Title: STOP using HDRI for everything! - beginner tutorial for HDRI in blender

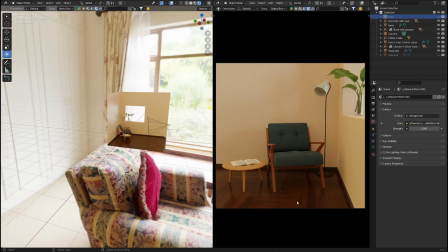0s
In this video, we're going to talk about HDRIs and when to use them and when not to use them. Okay, I'm going to try and keep it quick and let's just get started. So I have this scene and I just added this HDRI, this indoors HDRI,
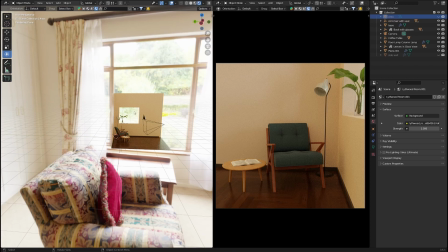19s
and I've tried to match this window with the cutouts that I have in the wall as a window. And this is the result that I'm getting. This is my camera view. The camera is here. Okay, this is my camera view. And if I hit render, this is what I'm going to get.
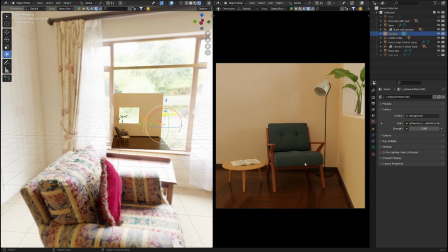39s
And it looks kind of boring. Okay, everything is getting lit evenly and it doesn't have much contrast. And yeah, the colors, the light, everything, there's nothing interesting in this.
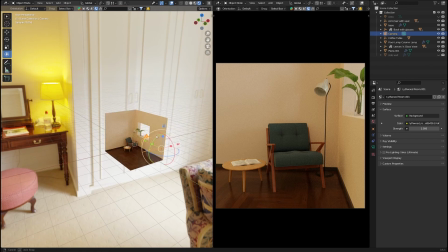55s
So I've added an area light here outside of my window, area light.
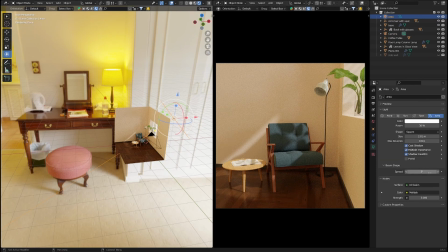63s
And if I go to the light properties, I've decreased the spread and I've added a wave texture for these lines, these shadows here, and a black body for the color.
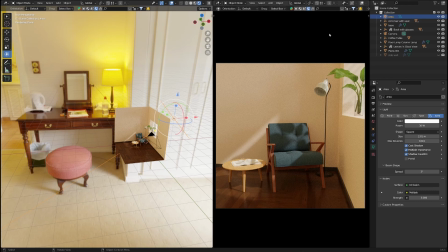76s
If you don't know how to do that, I have a separate video about that. You can click up here on this card and go watch that. So back here, this light that I've added, it made
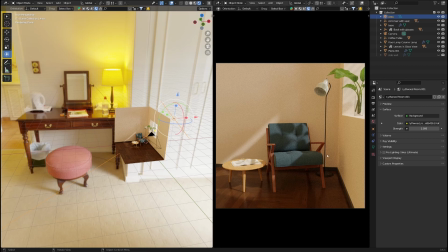92s
somewhat of a difference. It made it a little bit more interesting. It gave me these shadows of the leaves here, this just light coming from the window, and yeah, it added just a little bit of contrast.
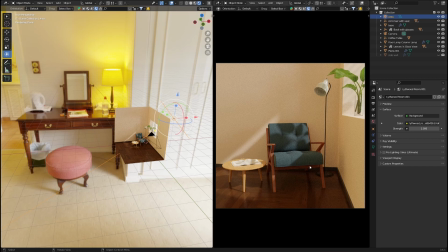109s
But what would happen if I just remove the HDRI altogether?
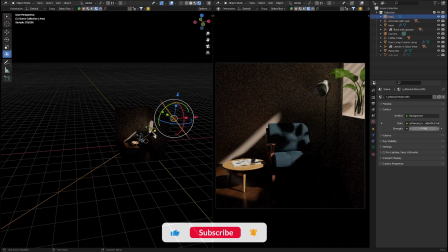116s
So let's just do that. I'm going to decrease this strength here all the way down to 0, and this is what I'm going to get.
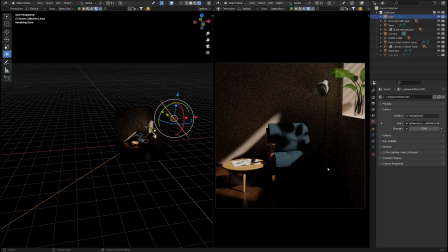125s
Now, for me, this image looks way more interesting than this. Okay, so here I have more contrast. I have actual dark areas and shadows.
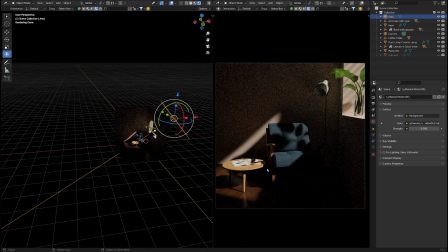138s
I have highlights and light areas, and the image has way more contrast, and the focus point of the image is kind of obvious, and I can even control it and change it by changing this
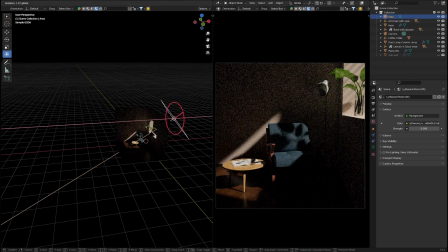157s
area light that I have here. I can rotate it. I can change the focus, which would be this light area inside all these dark areas,
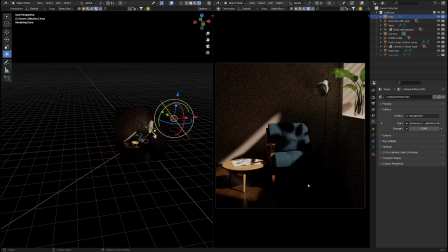169s
however I want. Okay, so this one actually looks a bit more realistic, because imagine you're in this room right in the middle of the day and the only light coming to the room is from this window here.
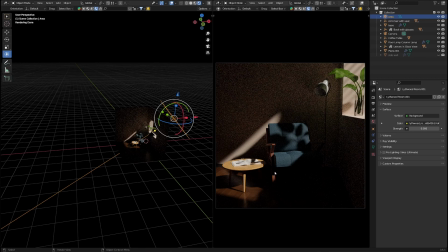187s
So the sunlight that's coming inside the room, and everything else, like here, is basically lit because of the bounces that you would get from the objects in your scene. Okay, so I'm using cycles and it's a ray traced engine.
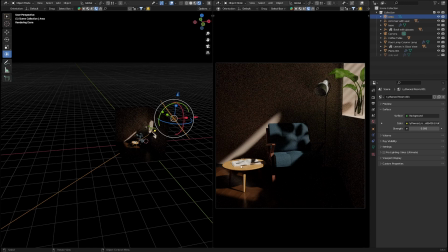205s
So every light has bounces, and you can go to your render settings, light path, and you can actually see your max bounces. You can increase or decrease that. The higher this amount, the more bounces that you would get, the more realistic your image would look probably,
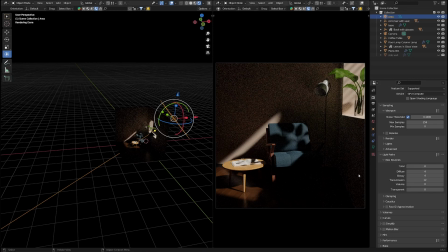225s
and the less noise that you would probably have. But in some cases that actually doesn't matter above a certain number, and you would just increase your render time.
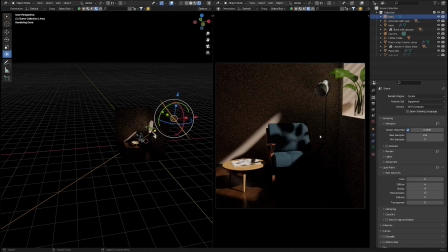238s
And it means that more calculations for each bounce, for each light ray the system would have to do.